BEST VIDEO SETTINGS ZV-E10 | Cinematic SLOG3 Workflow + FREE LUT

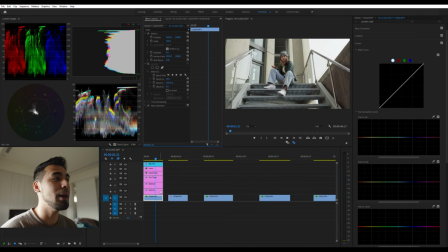16:20 Okay, so let's take off the mask and let's see before and after.
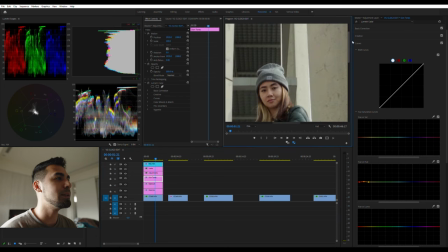16:26 You can now see that this skin tone is way better. It's looking more natural rather than like looking pale and greenish.
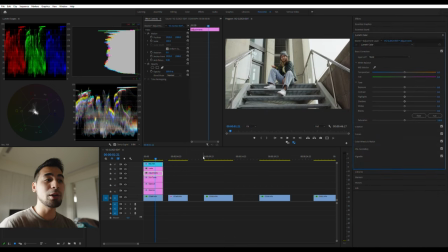16:41 And this is the final look. Okay so now we're done color correcting and the next two steps is just color grading. Whatever you want your footage to look like right. So for me I want it a little bit cooler right and then a little greener because I want that like vintage look and then the looks you can go
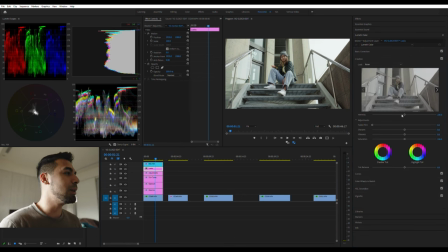17:00 like you can just add a lot here just cine green right and then put it a little bit there and we're done this is a good looking footage on an S log 3 and that's how you
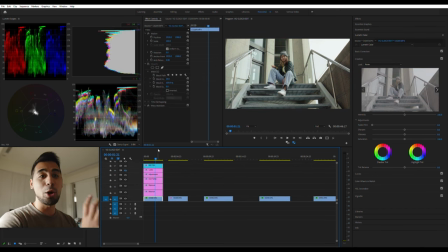17:16 color grade S log 3 footage on an 8-bit camera like the ZV-E10.
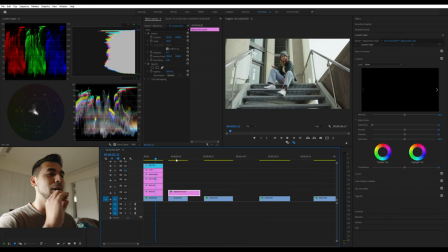17:21 Let's look at the easier color grading ones and this is what I've
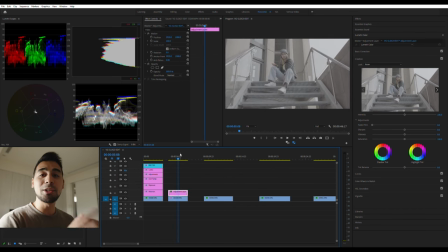17:26 developed and this is what I use to efficiently finish projects and color grade them right. I've created my own LUT and it's a conversion LUT and
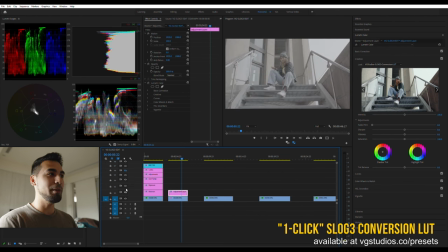17:36 if we look at the before and after it already looks good.
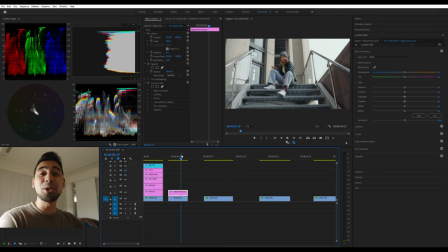17:41 It's very efficient it'll give you almost like a final look already and this is this is almost like a one-click LUT but on footage like this if we
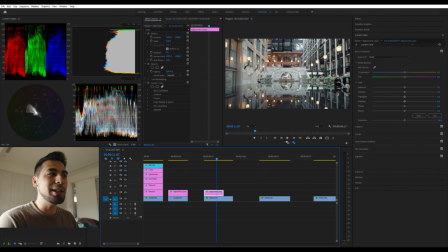17:51 copy this you see that the footage does it doesn't look like it's done
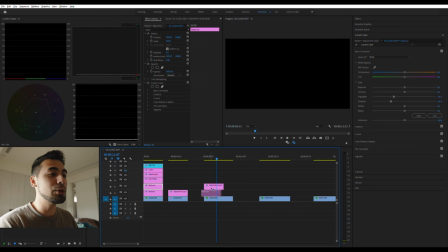17:56 yet that's when we're gonna copy the exposure and change the
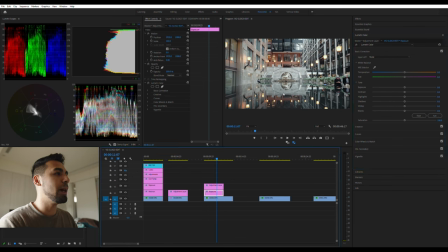18:01 exposure here we're just gonna try this again and as we can see that this is like way too overexposed and just the highlights is not looking as
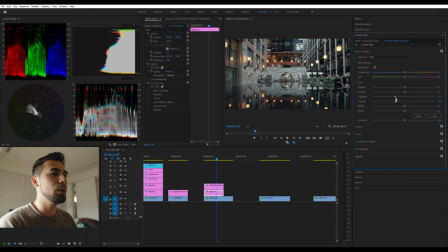18:13 pleasing as I want it to be and we want it to be a little bit moody and just punch in a little bit more saturation in there so that the greens will actually pop up and that's it we're done this is my final image with this LUT.
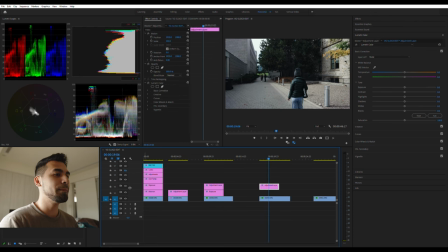18:31 Okay so we're gonna do another one showcase this turn this off and here It says actually almost done.
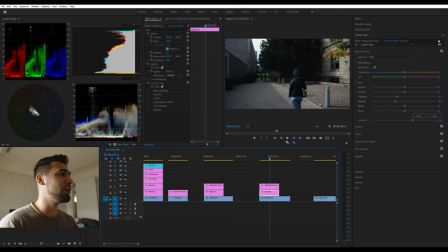18:40 What I would do is that I would just do another exposure and
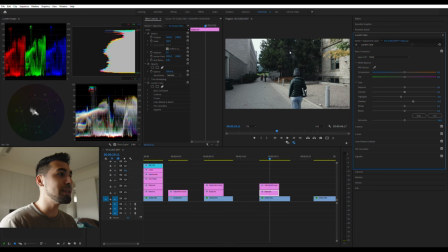18:47 Bring down the highlights a little bit and bring up the shadows just a ton so we can see a little bit detail here And this is this is done already,
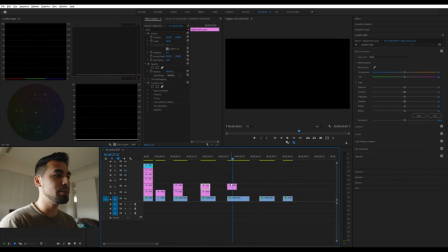18:56 right? The next one is this guy Another adjustment you can see it's only the conversion LUT.
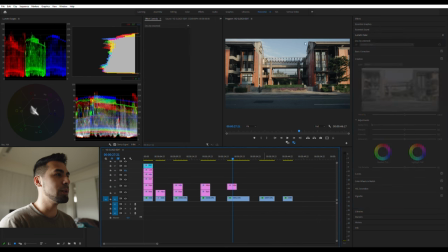19:03 We turn that off. We put the conversion LUT And I just want to finesse this footage a little bit more. So we're gonna do exposure reset this and look at my Values over here
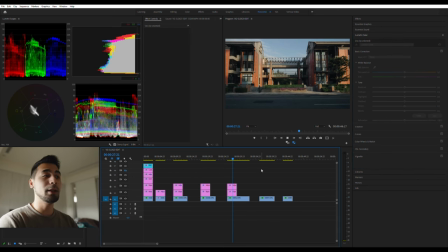19:22 Shadows a little bit of saturation and we're done like this is the final image and it looks super pretty
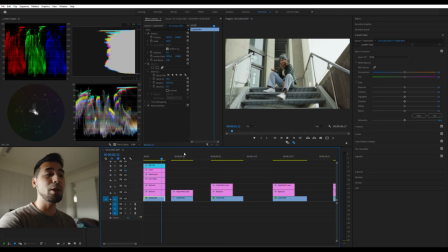19:31 But let's compare the free version and also the lot that I've created this one And then this. So you can see that my LUT has a final look already because I intended it to be that way, right?
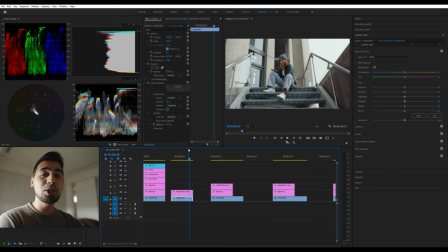19:48 It's almost like a one click LUT and it has cool shadows and also orangey highlights so that we have that separation, a little bit of color contrast on the final look. And I kept it a little bit natural so that if you want a more customizable look, you have that option.
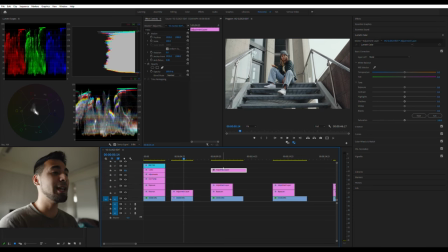20:07 And if you are interested in this LUT, the link will be down below.
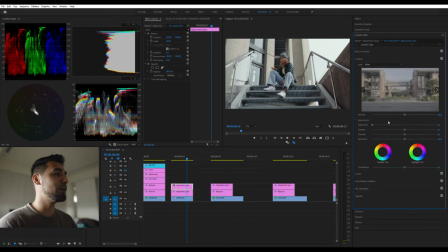20:11 And it also comes with a few different looks, which is your Cine Green. I'm just, usually I put it on 50% so that it has that look.